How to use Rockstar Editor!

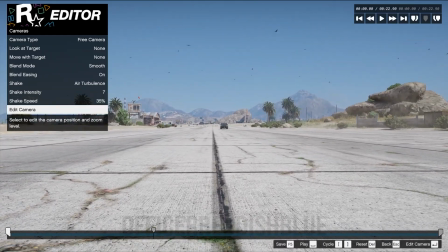[8:11]
I'm going to slow it down because I don't want it to be too crazy. And let's see how this is.
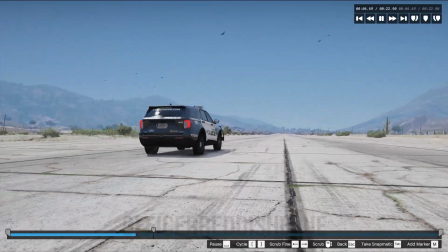[8:19]
Okay, so straight off the bat, you can already see that my car is not even in the frame.
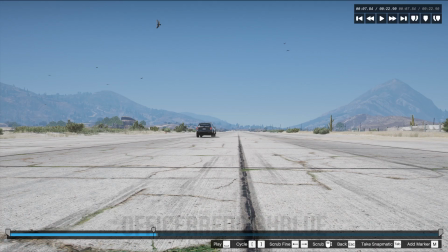[8:25]
So what we're gonna do is that we're gonna go back,
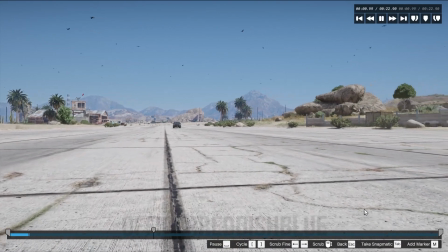[8:30]
just like so, and then we're gonna start adding keyframes, and in those keyframes we're gonna match up the frame to the car.
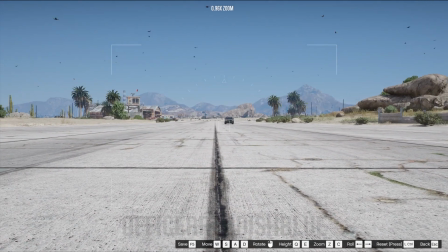[8:38]
That way the car stays in the frame at all times.
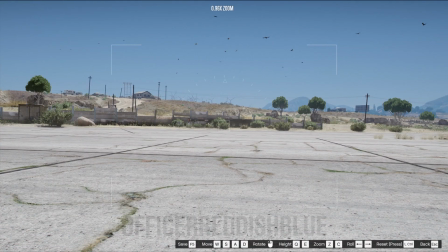[8:43]
Alright, I'm gonna add a keyframe right here, move the camera back to the car, that way we can center it.
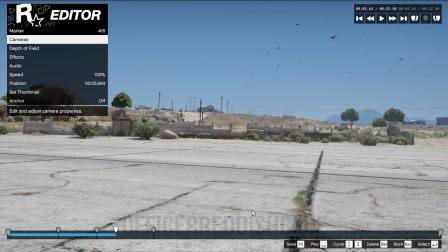[8:49]
And then for my next key, I'm actually going to add it a little bit ahead of the car,
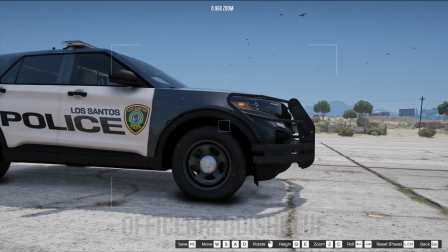[8:54]
that way I can kind of manipulate the camera movements to go faster, to pan to the right.
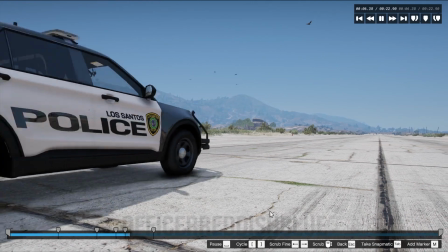[9:01]
Same thing with this keyframe.
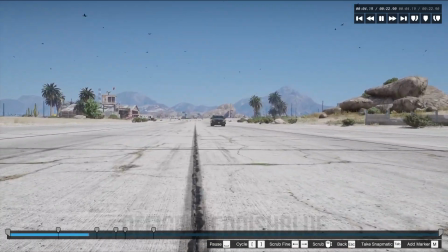[9:06]
And the reason why we're doing that is so then the smooth blending knows to go to that certain area faster.
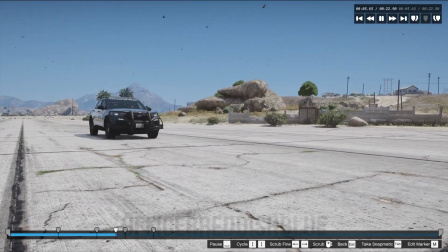[9:17]
So in my opinion, it does look a little bit slow, so I'm gonna add a keyframe right here.
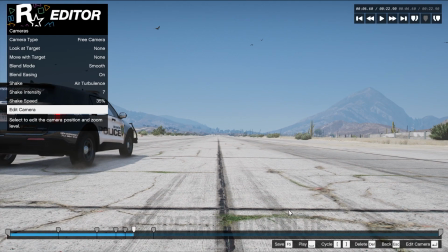[9:22]
I'm gonna make it face the end of the runway. I'm gonna move this back a bit.
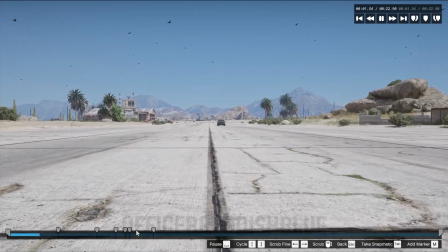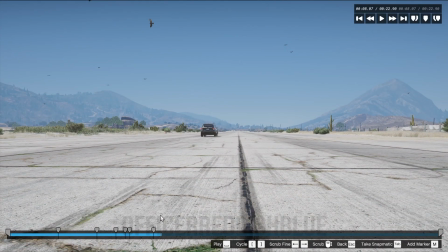[9:37]
Okay, so that looks a little bit better, but I'm gonna move this back because it did seem kind of slow.
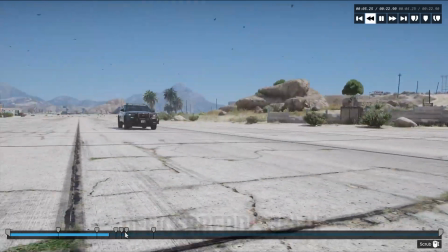[9:46]
So there we go. Okay.
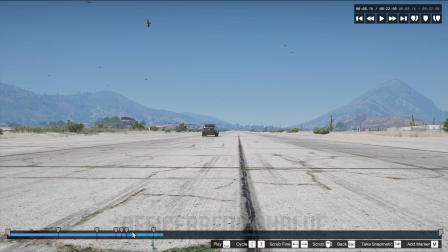[9:48]
Oh, another thing is that I don't want my clip to just randomly stop right here, so I'm gonna add a keyframe
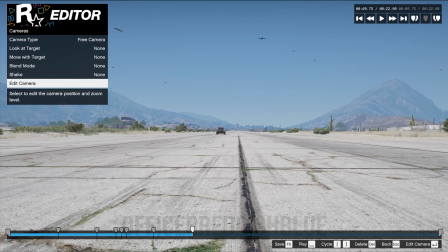[9:57]
right here, and then I'm gonna add a little bit of movement, and then I'm gonna switch.
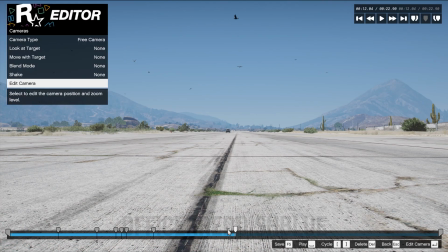[10:06]
I'm gonna drag this over here a little bit, and then I'm gonna switch the blending mode to smooth, and let's play this back.
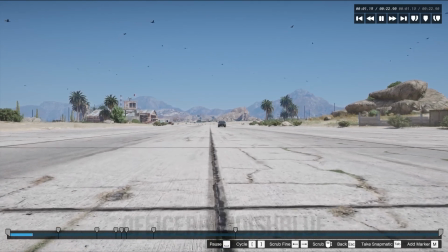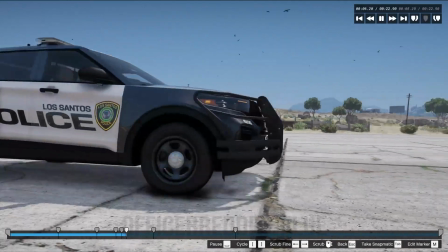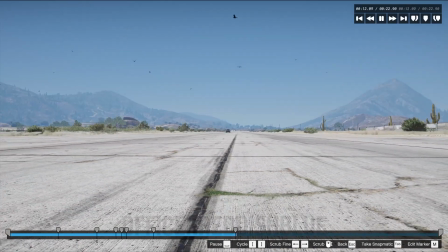[10:22]
Okay, yeah. So as you can see, what I did there was that I didn't want my clip to end abruptly,
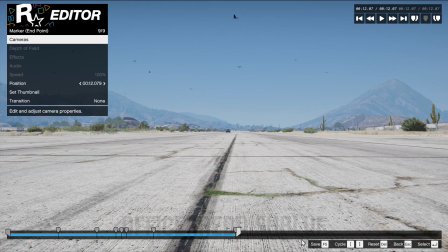[10:29]
so I added a smooth kind of outro to it.
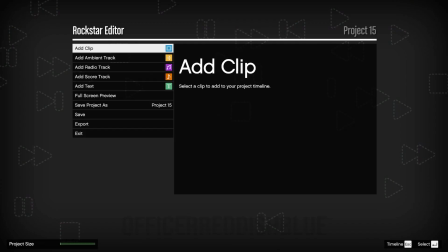[10:34]
Obviously, I'm not going to use that end piece in the video. I'm just going to cut that part out. But just little details like that will make your whole entire video a little bit more appealing.
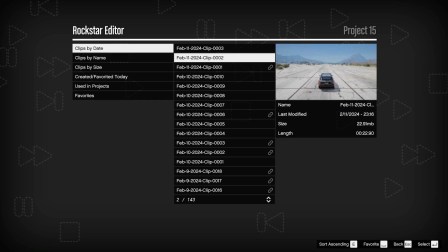[10:46]
Alright guys, that's all I wanted to show you guys today. It was just a little basic walkthrough of how to use Rockstar Editor.
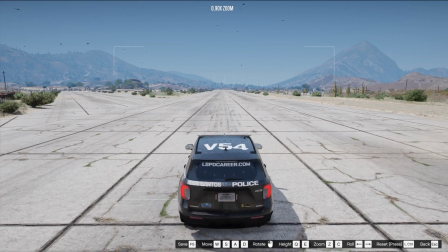[10:53]
Hopefully I can inspire you guys to go out and make your own videos.
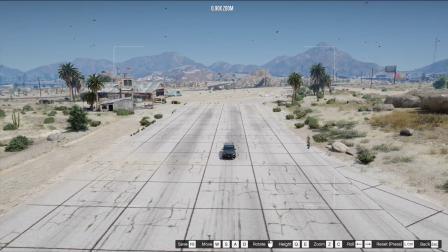[10:59]
I will be coming out with more tutorials soon, within the next weeks or so. So stay tuned for that.
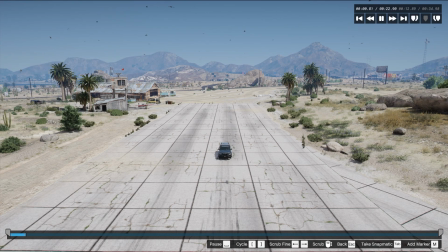[11:05]
So be sure to subscribe with that notifications on. That way you will never miss a video of mine.
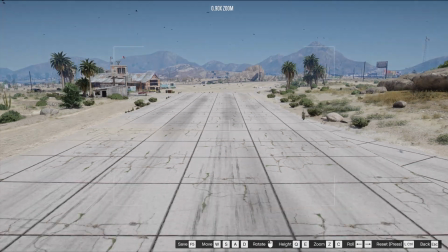[11:10]
And just leave a comment down below if you have any questions or concerns. And I'll be happy to answer those.
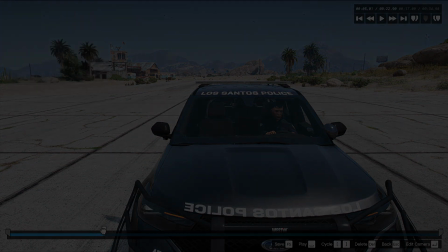[11:17]
Anyways guys, thank you for watching, and I'll see you guys next time.